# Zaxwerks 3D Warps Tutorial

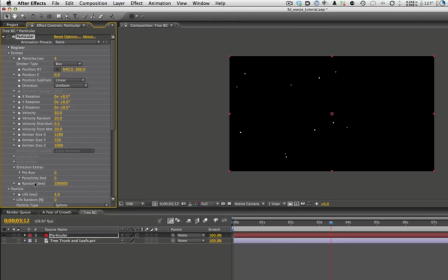[4:07]
and another one of the nice things that we have in particular too i guess is that is this pre-run function that they've moved it from the options panel down here into the emitter section so i'll just go ahead and ramp that up to 100 so that means particles have already been emitted
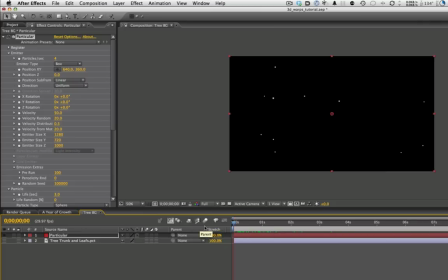[4:24]
by 100 percent once we're at the beginning because we don't want to wait until the particles get emitted okay that's all we need in the emitter now our particle we're gonna go ahead and change the life to about 10 seconds we want to live for quite a while and we'll change the we
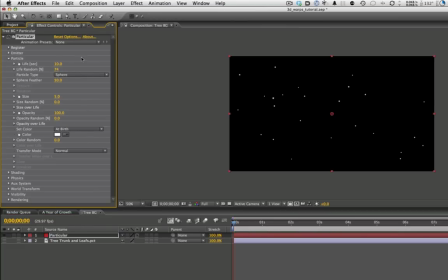[4:42]
want a lot of random randomness kinda through everything we do here so we'll ramp up that particle randomness change the size to 11 it'll do we're just using the stock sphere particle
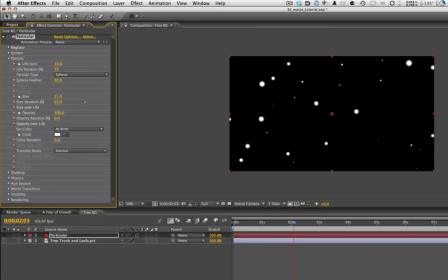[4:57]
and size randomness we'll ramp that up you want a nice good variety there so we have like big you know big honeybees and little tiny gnats and mosquitoes and things like that and our opacity we'll change the randomness here ramp that up too
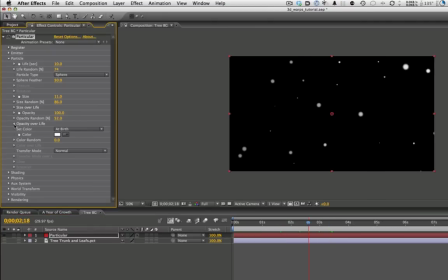[5:16]
so our opacity is different we don't we want to we don't want them popping on and off so we'll just give our opacity over life a nice smooth dissolve on dissolve off So there we go. Now we're getting a little better. Things are kind of dissolving on and off, kind of floating around, looking pretty good.
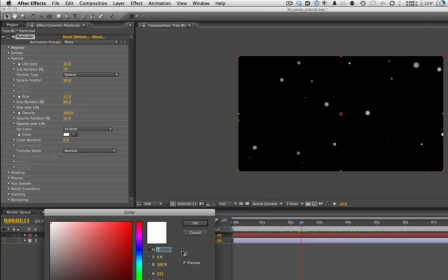[5:35]
Let's change the color. The color I was using was kind of a nice yellow color, and the values I have for that are 70, 24, 81. Give it a nice kind of yellow.
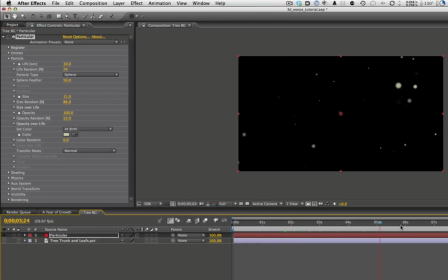[5:49]
There we go. change our transfer mode to add so they can glow just a little bit here and now we've got you can see we've kind of got the basic kind of idea that we want we've got about the amount and the size that we want but the motion of them
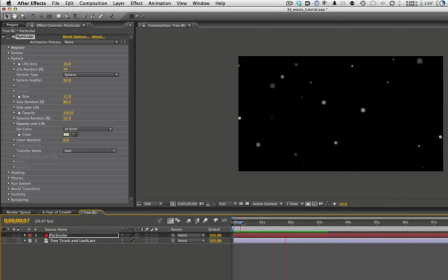[6:07]
isn't quite right they're floating around but they're still kind of moving in straight lines we want to add some randomness some kind of as if there were little bugs kind of buzzing around so to do that we'll go down to our physics and we'll add a little bit of gravity, not a whole lot. We'll go to about three with the gravity.
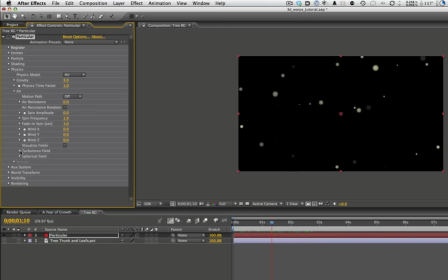[6:26]
And then the big one here, though, is our turbulence field under air. Go to turbulence field, and we want to affect position. We want to ramp that up to about 150. And we have our fade in time set to zero.
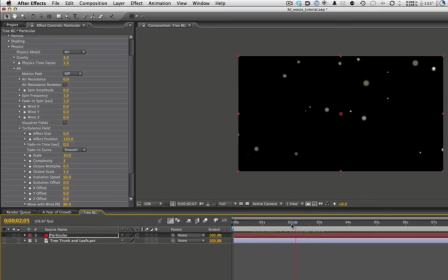[6:42]
And so now you can see they kind of buzz around. And actually one of the neat things you can do is you click this visualize fields and you can kind of see now What kind of a motion path they're gonna take so if you change it to change this back to zero
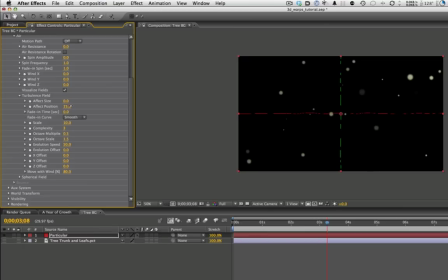[6:59]
You'll see they're they're not gonna they're gonna pretty much go in straight lines, and then as you ramp this up You can see how kind of wacky Their motion path is gonna be as you ramp it up And so you really ramp it up you can see
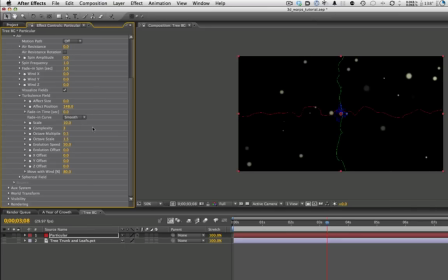[7:13]
how kind of wacky they would be so right around 150 is kind of where we want keep it at smooth keep everything else where it is and we'll click that off let's go ahead and do a little quick preview all
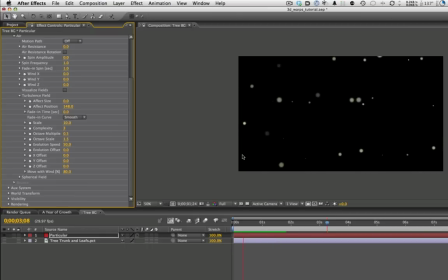[7:27]
right everything's looking pretty good right there they're kind of buzzing around nice and smooth nice spring summer day
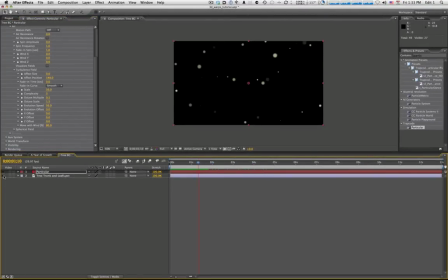[7:34]
mid-afternoon nice stuff we'll turn back on our tree like that.
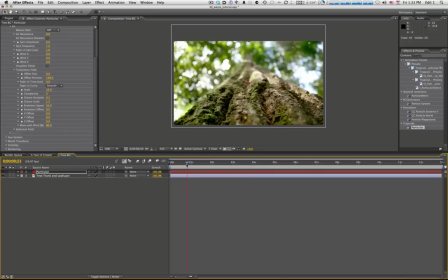[7:40]
There we go. That's looking pretty good. Color matches nice. The motion's kind of nice. Now what we want to do in our comp, we got to refine this just a little bit more because
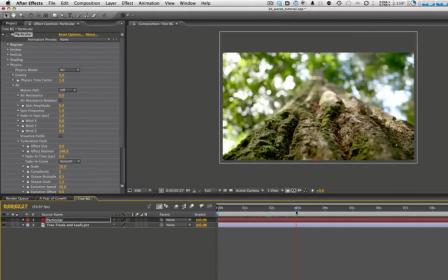[7:52]
I don't want bugs kind of flying around in this sharp focus area because that'll kind of give away the illusion that they're not bugs, that they're just particles. We want to keep them confined to this really out of focus area of the photograph because then that'll help us sell it more as if there are
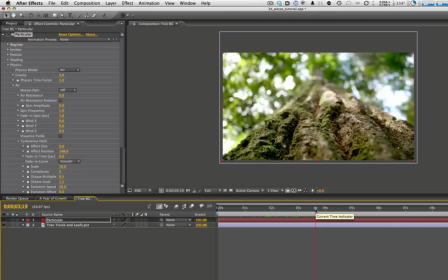[8:08]
bugs flying around being backlit by the sun that are completely blown out of focus and you get this nice lens blur going on here.